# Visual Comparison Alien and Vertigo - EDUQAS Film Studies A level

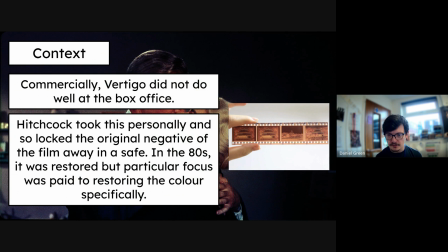(4:04)
Commercially, Vertigo didn't do very well at the box office. It wasn't a very well received film, and it sort of sent Hitchcock into a little bit of a depression. He ended up storing the film away in a safe, and it wasn't really discovered until the 90s. Sort of the late 80s, they started talking about it, and in the 90s, they started to develop a restoration.
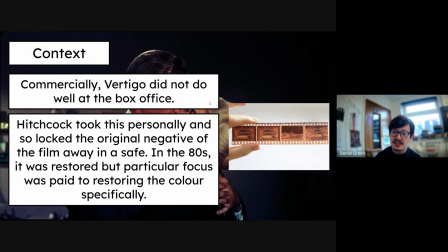(4:23)
And they were looking to restore the colour specifically. It's quite an important motif in the film, and they wanted to make sure they based the restoration around those colours.
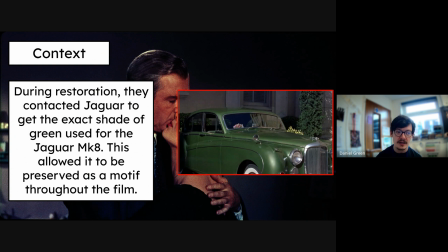(4:31)
So they actually contacted Jaguar to get the exact shade of green for the Jaguar Mark 8, which helped inform the colour palette of the film. And it serves as that motif of deception, of lying, and so on.
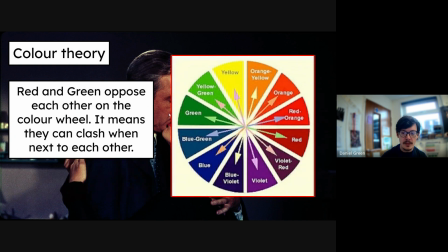(4:44)
Okay, so that's the color green. Now, as I said, green and red are opposing on the color wheel. They clash, but they also are complementing colors, so they tend to be worn together, but they're very different, or different enough to work well together as well.
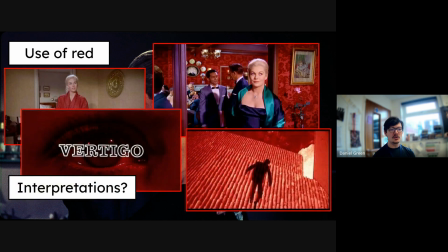(4:58)
Okay, so then we've got the use of red. And when I talked through this in class, there were several different interpretations that you could come up with. But not only are there interpretations, there are also quite wild theories when it comes to vertigo and the use of red.
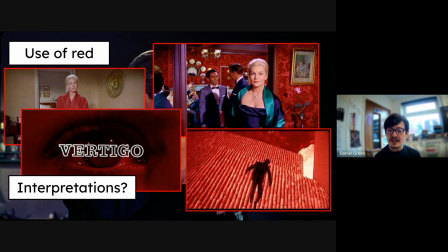(5:15)
Like I said, all are relatively valid. Everything is subjective, so being able to analyze it and seeing what you think is important.
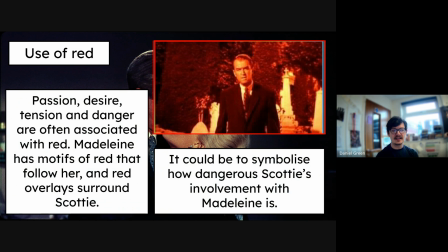(5:24)
Now, the use of red, as I've got here, the more accepted opinion is that it's passion, desire, tension, danger, those kind of things. And Madeline has these motifs of red that follow her, and red overlays tend to surround Scotty, especially when he's in this dream sequence here.
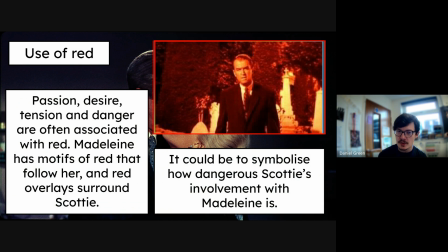(5:42)
It could symbolize how dangerous Scotty's involvement is with Madeline, that it's eventually going to cause his downfall. And I always think of this sequence and the overlay of red in comparison to something like Kill Bill,
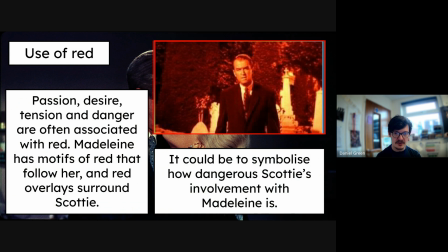(5:56)
where the bride sees a character and everything goes red and you hear that, whining sound in the ears. Again, it's symbolic of this danger, but also passion and desire and want for characters.
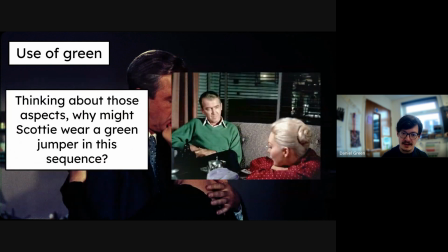(6:09)
So earlier on, when I showed you this bit of Madeline in red, there are several ways you could interpret that. One, it links to her suicide attempt because you could see the idea of blood, as if she's drenched in blood. You could also see it as desire and passion on Scotty's part, that he's seeing her as a sexual object.
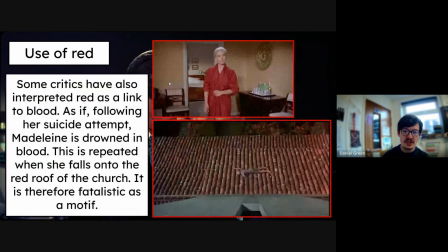(6:29)
But there are other ways you could look at it too. When Madeline's body is on top of the red roof, it's almost as if she's drowned in this blood, that we're almost using the visual element of red to symbolize death or blood,
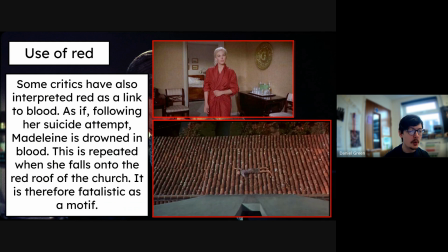(6:46)
because you weren't obviously allowed to show gratuitous amount of blood at this time. Each code would have prevented it, and also, sensibilities at the time weren't quite the same. Yeah. But you could argue it as quite fatalistic, rather than a more passionate or desiring element of color.
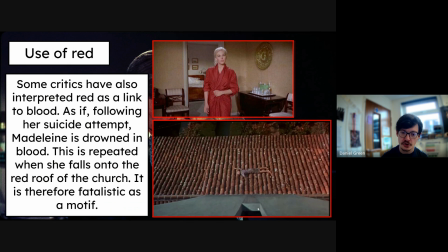(7:06)
And like I said, she's drowned in blood here. When she falls onto the roof of the church, she's covered in blood, the same way as the red outfit. So red is quite a polarizing color in the film. It could mean passion, desire. It could mean blood.
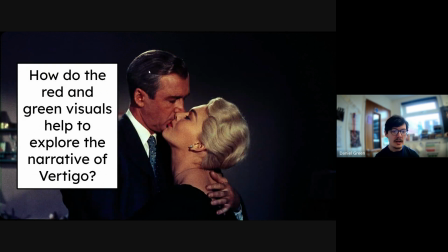(7:18)
It could mean death. It could mean, danger. So we talked then about how do red and green visuals help to explore the narrative of Vertigo? How do they tell the story? And as we've talked about, being able to compare and talk about how green and red influence the film is really important for your understanding of it.
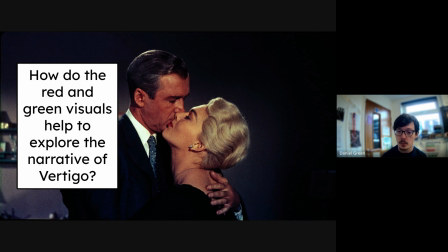(7:37)
And if a question talks about visual elements in the film, like what visual elements help the film to be auteur, or what influence of the auteur links to visual elements, you can talk about color theory and the importance of color.
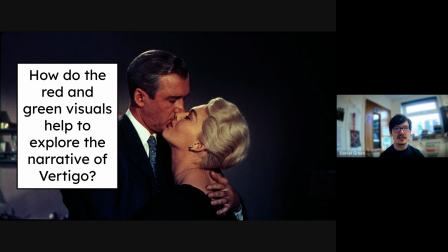(7:50)
Hitchcock was a very visual storyteller, so everything needed to be sort of given in a visual medium rather than resorting to dialogue. He uses heavy dialogue and he has some beautiful dialogue in his films, but above all, he's a visual storyteller, and that is because of his German expressionist background.
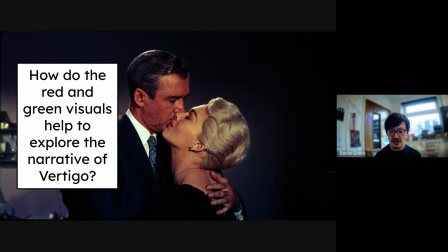(8:07)
He was able to study in Berlin at the time and was able to sort of look into German expressionism and understand how important the visual element was for telling stories. So the color links into that visual interpretation. Okay, so we're now onto the more lesser known colors.
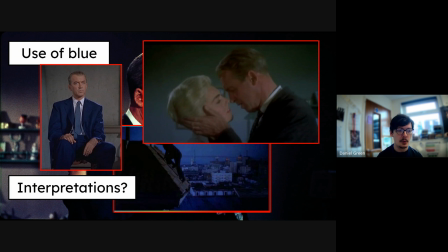(8:23)
If anyone talks about Vertigo and talks about color theory in Vertigo, most people will always draw upon the green and the red, but there are other colors in the film that are really important. So for example, the use of blue here with Scotty. Now I've taken an image here of his suit. We've got the sort of bluish overlay here,
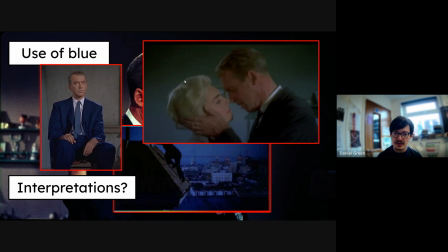(8:41)
or the bluish background and lighting that we see when Madeline becomes real again, I suppose. And then we've also got it in the opening sequence with a very heavy tint. Okay.
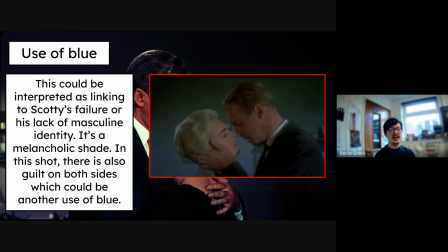(8:52)
Now, blue is often associated in the film with Scotty's failure or his lack of masculine identity, that he is not the man that he once was, and that his vertigo has shaken him, his acrophobia.
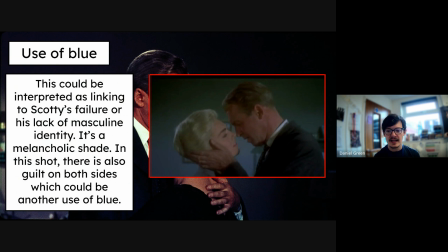(9:08)
It's quite a melancholic shade. It sort of bleeds sadness, I suppose. But it could also be used in this sequence, for example, as I mentioned, with the bluish tone in the background. There's also guilt on both sides, that Judy fooled him and broke him as a man,
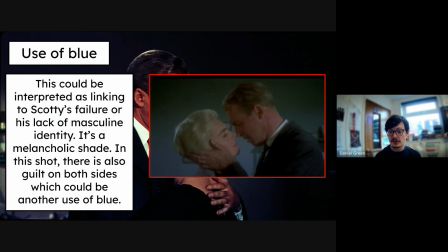(9:24)
and he failed because he wasn't able to pull himself up, and he suffered from acrophobia and ended up causing somebody's death. So it's important to understand that it could be several interpretations, but the more accepted idea is the failure or lack of masculine identity.
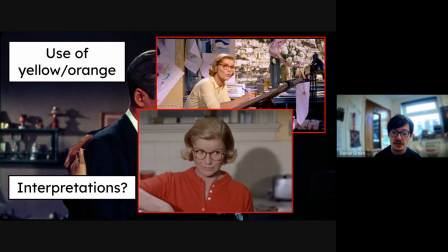(9:40)
And then we've got the use of yellow and orange, and this is mostly associated with Midge. She's an interesting character, and I also think she's quite a she's a deeply sad character, because as much as she is there to support Scotty, she is consistently rejected by him.
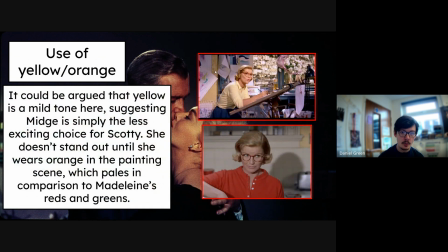(9:58)
So if you look at these two images, you've got the yellow on Midge here, and then you've got the orange that comes on Midge later. At the beginning, she is sort of this bland color that blends into the background of her environment.
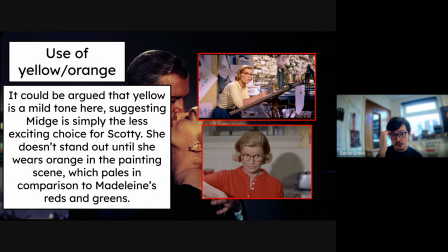(10:11)
As you can see, the environment also reflects that shade of yellow. And she also has this sort of melancholic tone of blue that goes on the windows. And as we talked about earlier, him looking down over the windows and looking down at the street would trigger his vertigo.
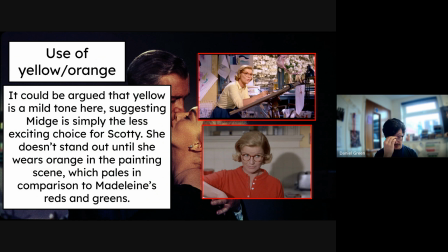(10:25)
It's almost like a point of shame for him that he can't go near the windows. And that's proven when he gets up on the stepladder and then looks over. But she doesn't stand out. She blends in, and it's almost as if Midge is the secondary pale choice for Scotty,
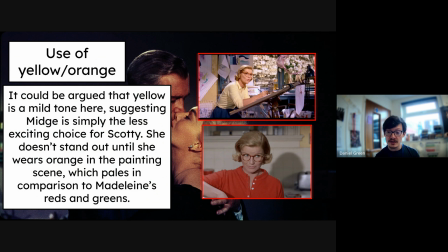(10:40)
that she's the bland version of his life, even though contextually she's quite a sexually liberated character. She's a brassiere designer, and she sort of flirtatiously talks with him about her designs,
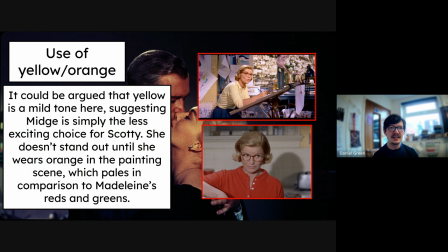(10:53)
which shows that she's quite liberated, and she's becoming there's a different type of woman rather than someone who's controlled and repressed. But she still fawns over Scotty. She's obsessed with him. And this comes to fruition later, especially when she has the painting that replicates the Madeline painting,
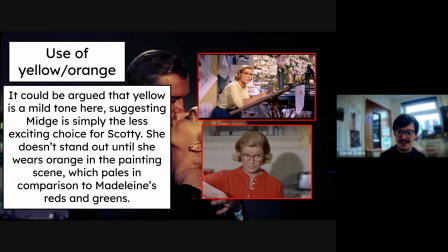(11:10)
I suppose, where she's trying to sort of entice him into seeing her differently. And she starts to wear orange. But again, that shade of orange pales in comparison to the greens and the reds that stand out for Madeline. So she always is trying to grasp his attention, but she can never fully get it.
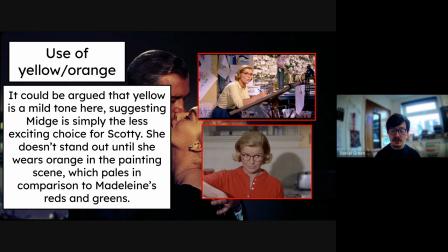(11:29)
And like we've talked before, the film is from a voyeuristic perspective. We're viewing it through Scotty's eyes. He's seeing her as less vibrant and less colourful than Madeline, who is his other choice. She will never, ever be able to be with him again because he has moved past her. He sees her as bland and pale.
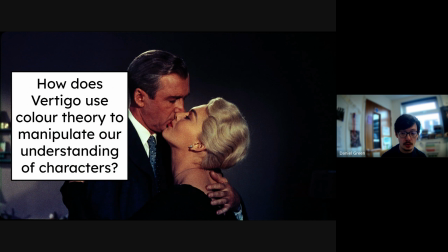(11:47)
So we've talked about all of these elements, and then another typical kind of idea. How does Vertigo use colour theory to manipulate our understanding of characters? Well, we've just talked about it. The use of blue manipulates our understanding of Scotty as an emasculated man.
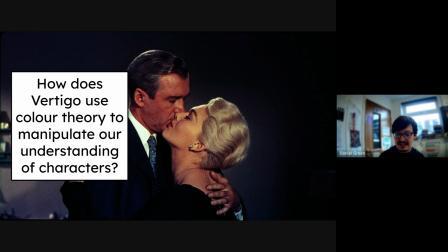(12:04)
And we've got the yellow that symbolises the blandness of Midge, that she is not really there for him to desire, no longer at least, not in comparison to someone like Madeline.
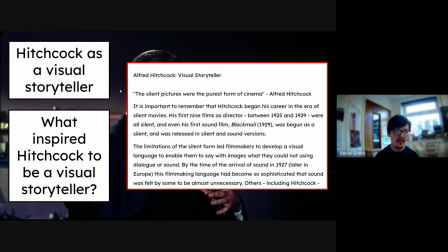(12:15)
Okay.